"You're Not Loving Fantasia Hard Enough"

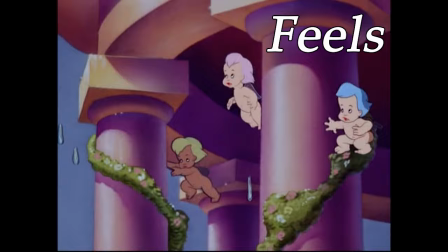(4:18)
It feels like one story, a single, unified experience with a beginning, a middle, and an end.
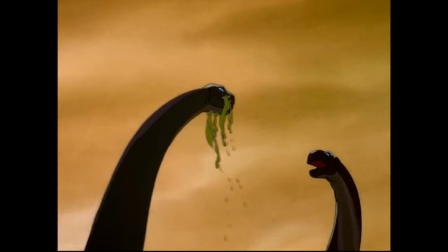(4:24)
But if you haven't seen it in a while, you might have forgotten this. Maybe you remember liking the part with Mickey Mouse, or the dinosaurs, or one or two other scenes,
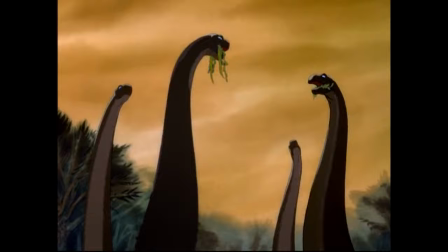(4:32)
but the film as a whole probably doesn't hold the same special place in your heart that you reserve for other Disney classics.
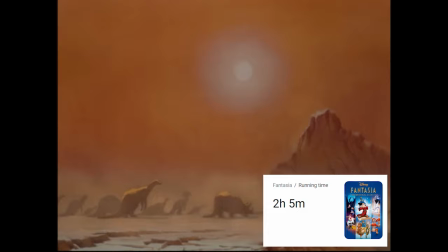(4:38)
And with the longest runtime of any Disney cartoon, it's probably not going to be the first one you go back to for a rewatch either.
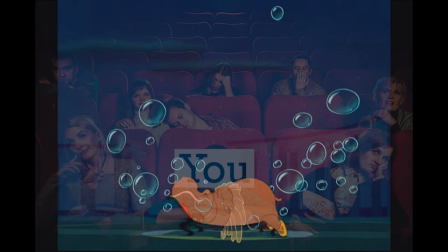(4:44)
And so, slowly, it fades from your memory. Just a cute little movie that helped introduce you to classical music, but not one you'd ever think of as a personal favorite.
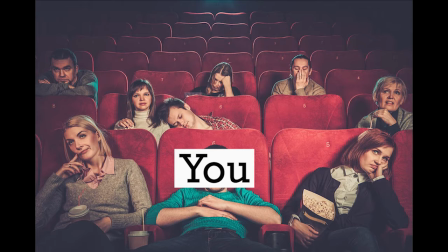(4:53)
And if I am describing you, dear viewer, then strap in, because I'm about to set you straight.
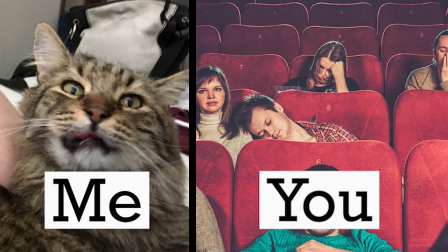(4:59)
I refuse to accept your indifference to this film, and I will not rest until I'm certain that you love it as much as I do.
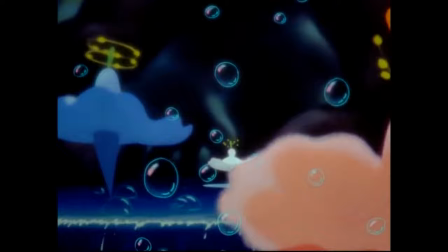(5:07)
So for the next 40 minutes, you and I are going on a journey together, and rest assured, by the time we're done, You.
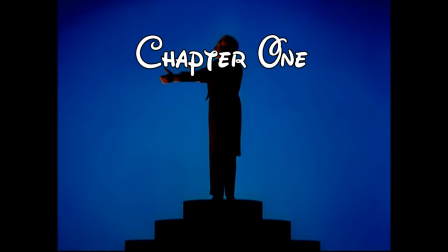(5:15)
Will. Love. Fantasia.
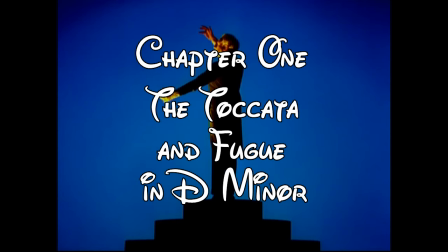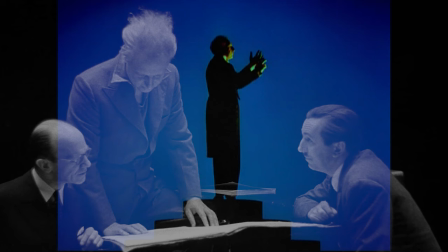(5:26)
The idea for Fantasia began when Disney asked world-famous composer Leopold
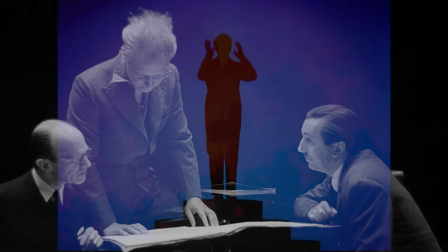(5:31)
Stokowski to collaborate with him on a Mickey Mouse cartoon set to The Sorcerer's Apprentice.
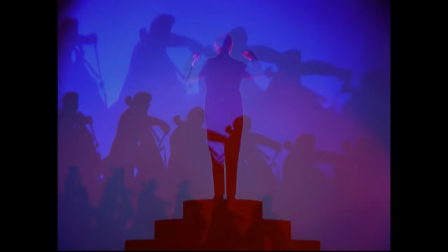(5:36)
He hired out a full orchestra and put his best people on the job, so it quickly became too expensive to sell as a standalone short.
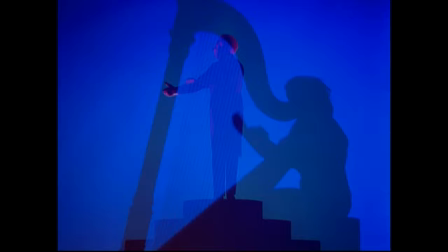(5:42)
It was instead expanded into an anthology picture, and the further it progressed, the more it evolved beyond its cartoon origins into a mature work of art.
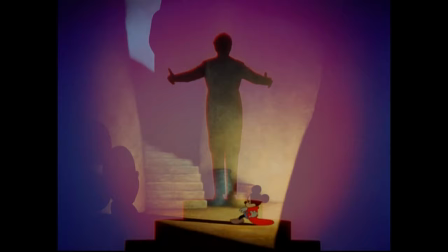(5:51)
Now, the most logical way to structure the film would have been to follow this same trajectory.
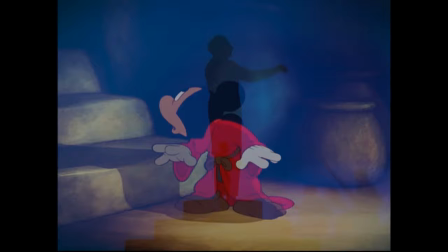(5:56)
Start with Sorcerer's Apprentice, hook us in with a popular character, and then, once we understand the premise, take us into the more adult pieces.
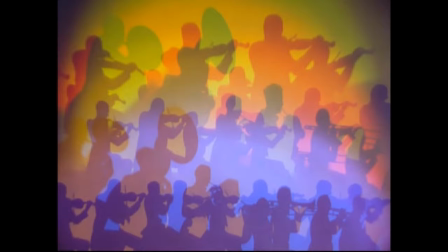(6:03)
Instead, Disney takes the opposite approach and opens the film with its most challenging selection, the Toccata in Fugue in D minor by Johann Sebastian Bach.
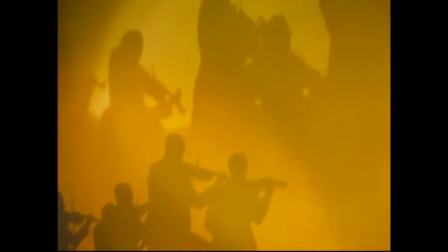(6:12)
With this, Disney makes his intentions clear.
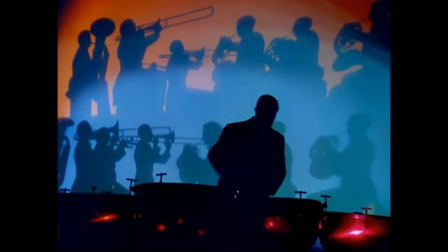(6:15)
He's not just teaching kids how to appreciate music, but also teaching music snobs how to appreciate cartoons.
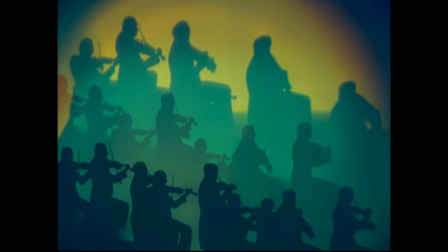(6:21)
Therefore, the Toccata in Fugue begins without any animation at all, and simply lets us imagine ourselves listening to the piece in a concert hall.
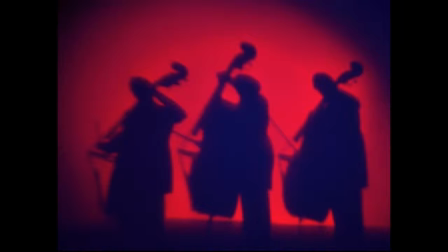(6:29)
It then slowly reveals the ways our minds paint pictures to music as we listen. First color comes into play, then changes in size and perspective,
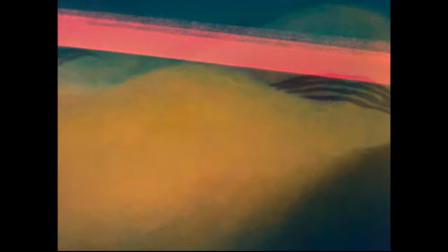(6:38)
and finally the musicians drift away and let our imaginations take over, but the imagery still remains tied to the instruments.
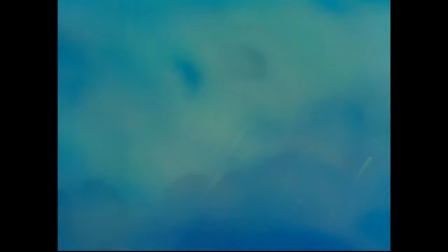(6:45)
Strings become shadows, bows become bolts of lightning, what we see is just a way of visualizing what we hear, and the story never runs any deeper than that.
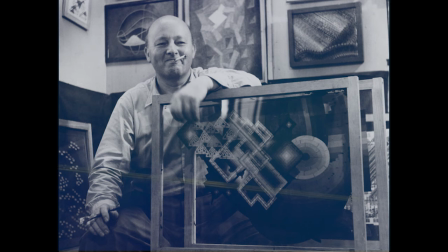(6:55)
But what it does do is allow us to fill in the story beats ourselves.
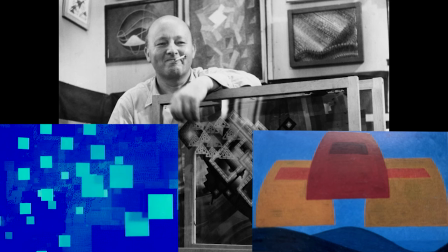(6:59)
A key collaborator on this sequence was the celebrated abstract animator Oscar Fischinger, and his early storyboards look a lot like the cartoons he'd made up to that point,
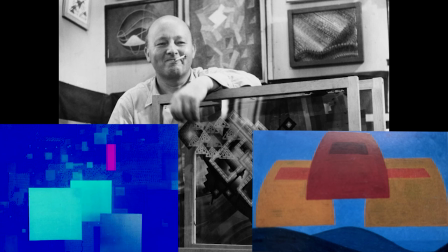(7:08)
with complex geometric patterns that followed the music but avoided any sense of meaning or continuity.
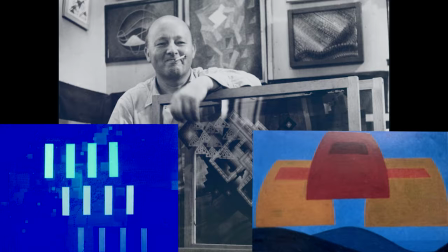(7:13)
But Disney didn't like this style and eventually parted ways with Fischinger,
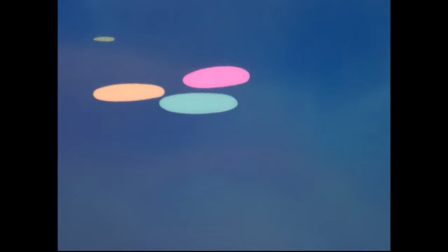(7:17)
instead moving the film into a new artistic form somewhere between the realms of the conceptual and the concrete.
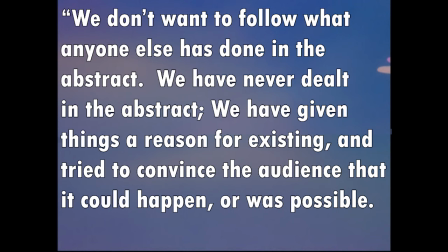(7:23)
Said Disney, We don't want to follow what anyone else has done in the abstract. We have never dealt in the abstract.
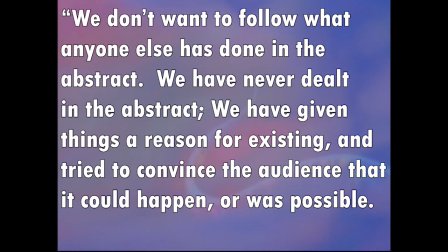(7:30)
We have given things a reason for existing and tried to convince the audience that it could happen, or was possible.
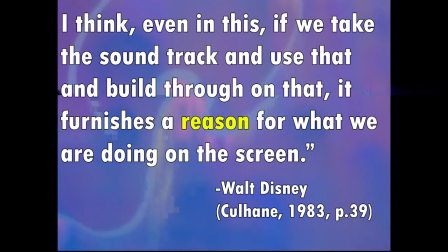(7:36)
I think, even in this, if we take the soundtrack and use that and build through on that, it furnishes a reason for what we are doing on the screen.
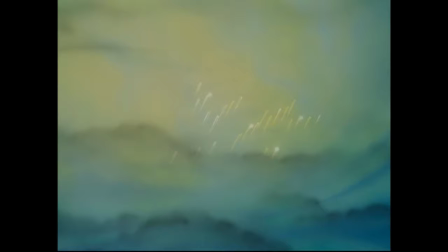(7:45)
So the Takata that we end up with still has no literal plot,
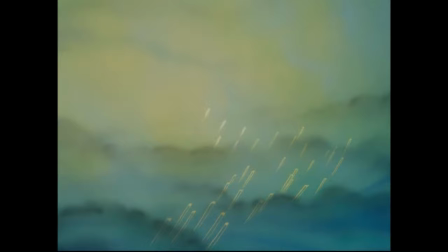(7:49)
but does in its own way take us through the emotions of one, utilizing a visual language familiar to Disney fans.
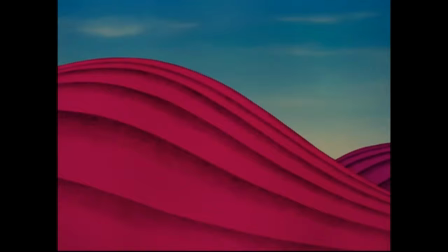(7:55)
As a kid, this was my favorite part of the film, because I loved projecting personalities and agendas onto the seemingly meaningless shapes and figures.
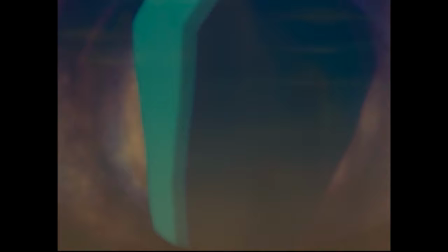(8:03)
Like, okay, look at this guy.
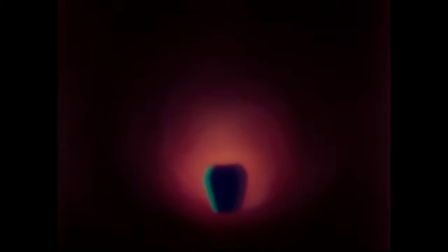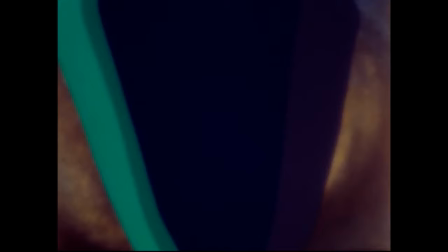(8:12)
He's a walking piece of fudge with less than 10 seconds of screentime, but you can tell that wherever he's going, he's up to no good.
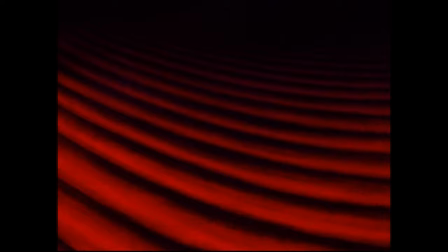(8:18)
In fact, when I think of my favorite Disney villains, he's one of the first that comes to mind. Or here's another one, look at this.
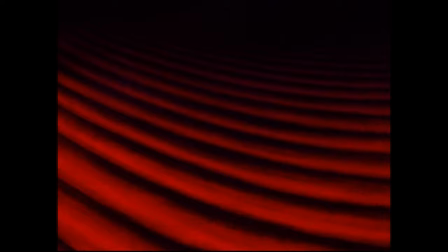(8:25)
We're marching through an empty, barren landscape when suddenly,
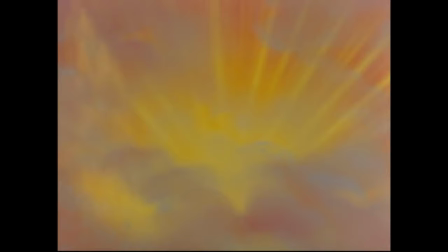(8:28)
two characters meet, and with their union, life and vitality begin to trickle back into the world around them.
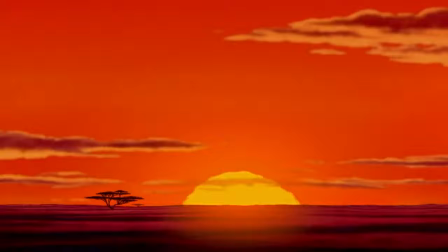(8:37)
So in this way, the opening of Fantasia is not all that different from the opening of, say, The Lion King.
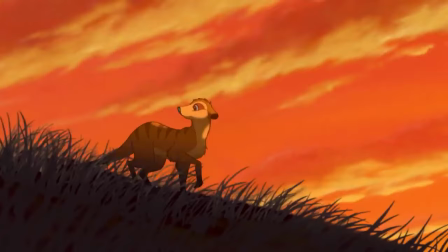(8:43)
The lyrics to Circle of Life likewise offer no literal explanation of what we see on screen,
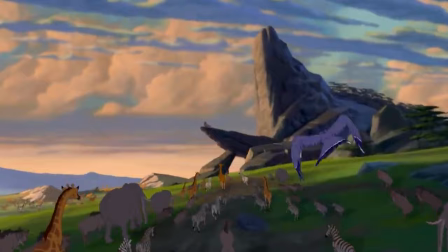(8:48)
but we can tell from the emotional swells of the music what each image is supposed to represent. We know that we're witnessing some sort of coronation, that this is a royal family,
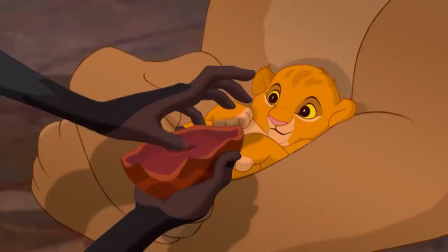(8:57)
these are their subjects, this is a herald, this is a religious elder, and this will be the hero.
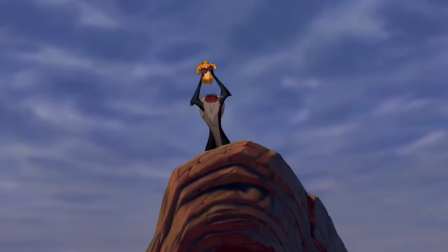(9:02)
None of these things look the way they do in reality, but they're close enough that we can figure it out without much difficulty.
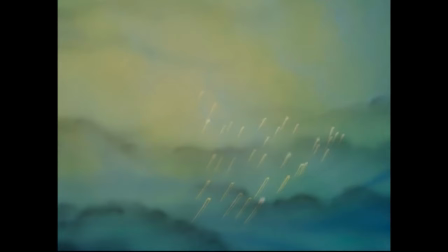(9:08)
Likewise, when we watch the Takata in Fugue, we can tell that this is a villain, this is an army,
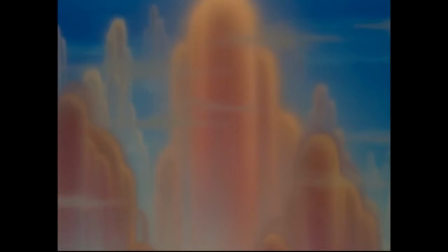(9:13)
this is a journey, these are obstacles, and this is the destination.
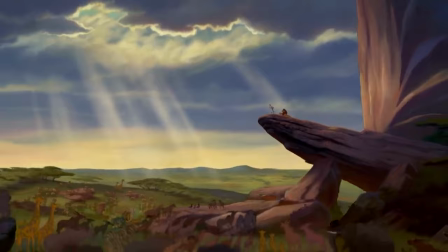(9:18)
The only difference between these two openings is that Lion King proceeds to tell a full story with these same characters,
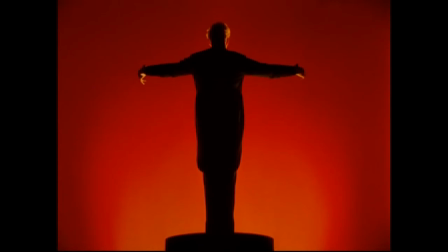(9:24)
thus confirming our initial interpretations, whereas Fantasia abandons these images and moves on to new stories, leaving us uncertain as to the meaning of what we've just seen. Or does it?
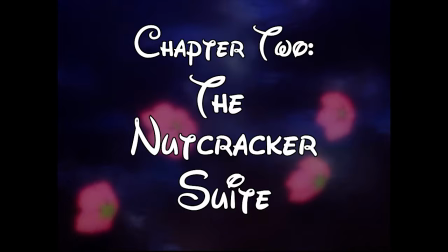(9:38)
Let's look at the second piece, Tchaikovsky's Nutcracker Suite presented as a study of nature through the passing of each season.
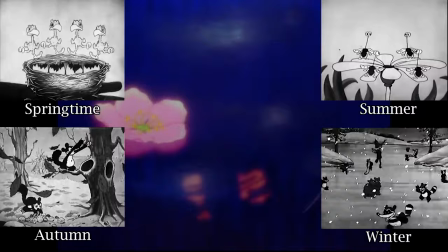(9:45)
Walt had attempted something similar to this with four of his earliest silly symphonies, the first of which,
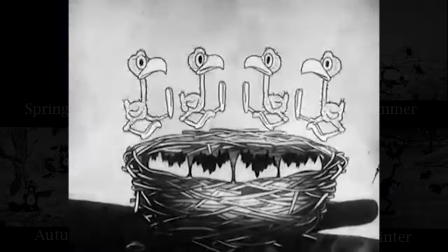(9:50)
Springtime, even features music from Dance of the Hours, a future Fantasia selection. It also features this.
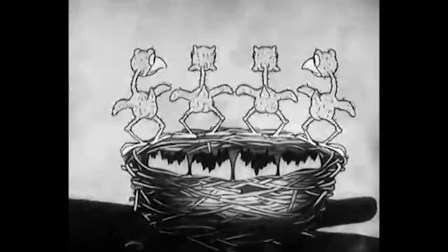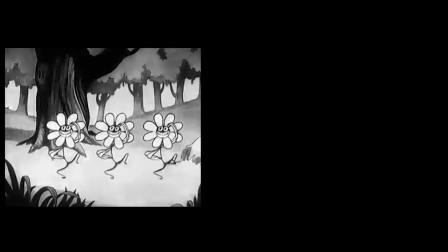(10:03)
Which isn't related to anything, I just think it's cute. But to compare any image from these shorts to its equivalent shot from Fantasia is an exercise in contrasts.
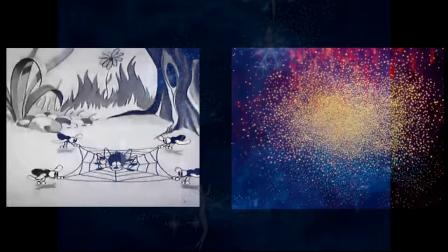(10:12)
The effects and textures on display here are so evocative of real life that you almost forget you're watching a fantasy.
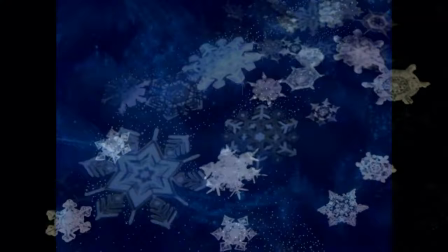(10:18)
I won't get too deep into the technical details, but just for an example, look at these snowflakes.
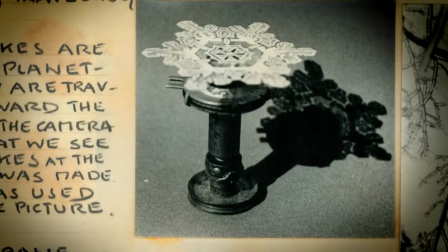(10:23)
To create this shot, the effects team had to drive outside Los Angeles to a blizzard,
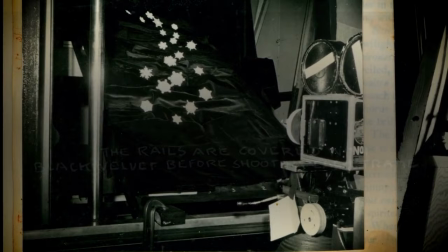(10:28)
capture real snowflakes one at a time under a microscope, bring the photos back to the studio, trace them onto cells,
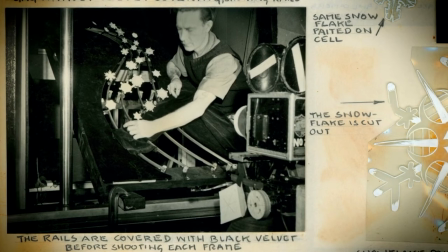(10:34)
cut each individually detailed flake out of the plastic, attach them to a revolving camera track, and shoot them in stop motion one frame at a time.
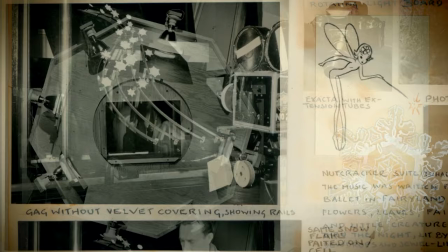(10:42)
They were then printed onto photocopies and given to the animators who drew fairies into the center of each flake,
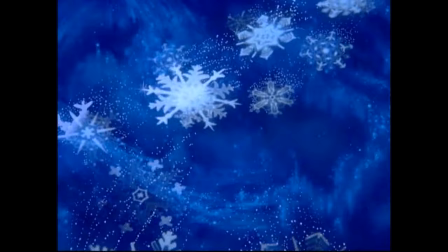(10:47)
before being transferred back to cells, and then merged back onto the original stop-motion footage for the final shot.
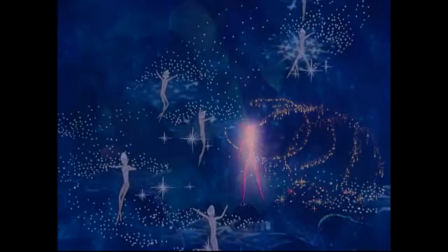(10:54)
Altogether, this makes up only about 20 seconds of the finished film, and it's just one of many equally complicated effects in this sequence.
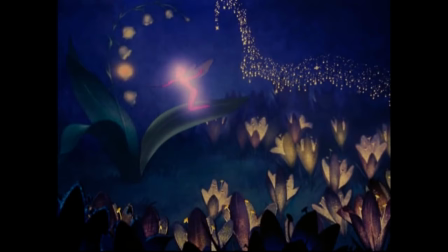(11:01)
But as far as the storytelling goes, what's important here is that the film is easing us into more definite imagery.
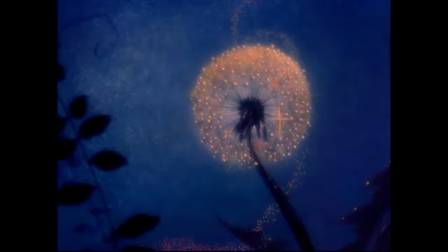(11:07)
We still don't have a plot, but everything we see has a tangible, real-world equivalent. Flowers and trees, rather than just shapes and shadows.
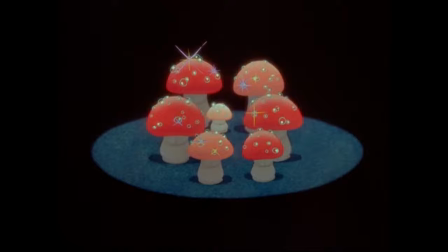(11:14)
We even get our first clearly-defined character, a dancing Chinese mushroom by the name of...
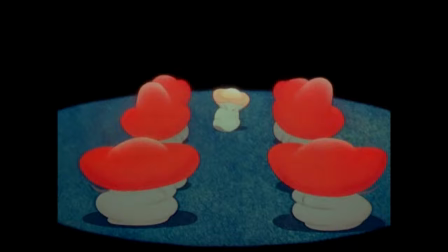(11:21)
Hop-Low. Yeah, Fantasia does not get any points for cultural sensitivity, we'll get into that more later.
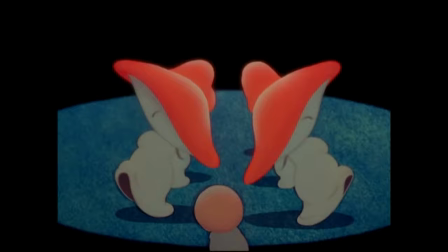(11:28)
But this little guy is an important character, both for the film and for the history of animation,
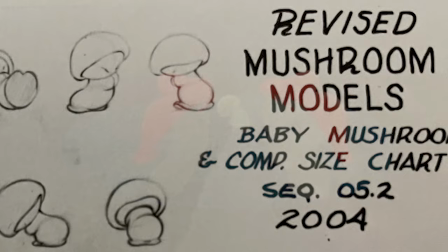(11:33)
because he shows the way that a skilled animator can infuse personality into just about anything.
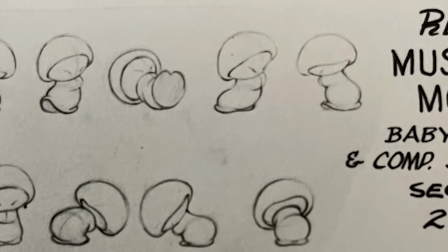(11:38)
He doesn't have a face, or hands, or any dialogue, but based solely on the way he moves, we completely understand who he is.
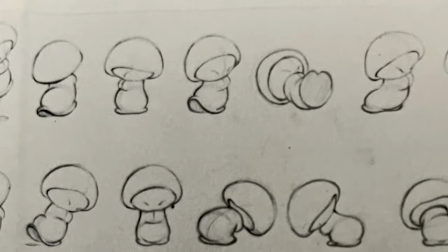(11:45)
A vain little prince who thinks he's the most important person in the world, even though he hasn't quite learned how to keep up with the grown-ups yet.
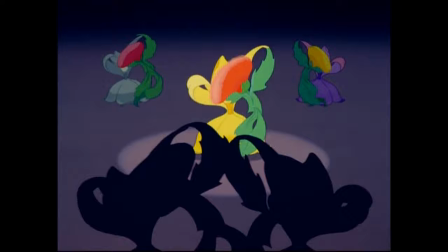(11:52)
And unlike in the Takata and Fugue, this time there's no doubt that we're interpreting the character exactly as the animators intended.
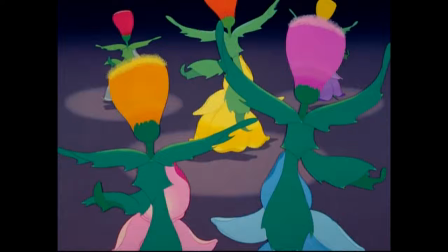(11:59)
So we've moved a little bit closer to a literal story, and therefore,
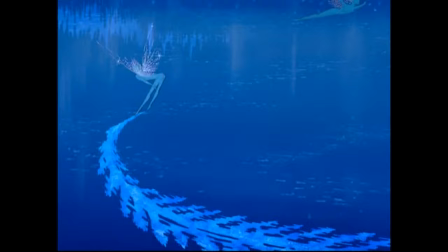(12:03)
instead of just responding to the mood of the piece, we can start to recognize and articulate certain themes. the passing of time,
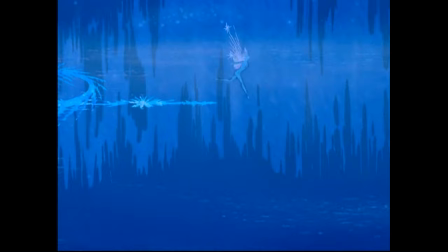(12:09)
the cycles of nature, the death of the old and rebirth of the new. But wait, haven't we seen that before?
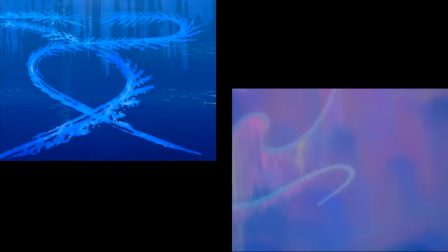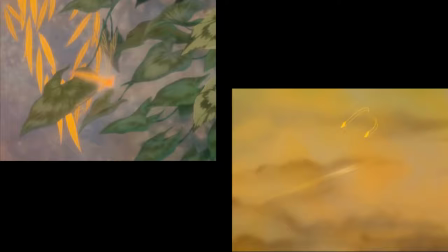(12:22)
And what about that?
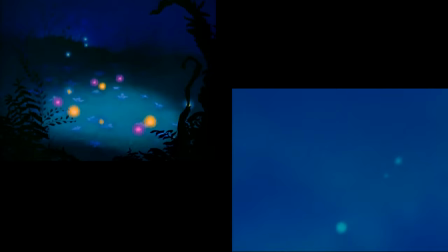(12:27)
It's a different story, different music, and yet several of these images seem to be directly evoking those of the Takata and Fugue.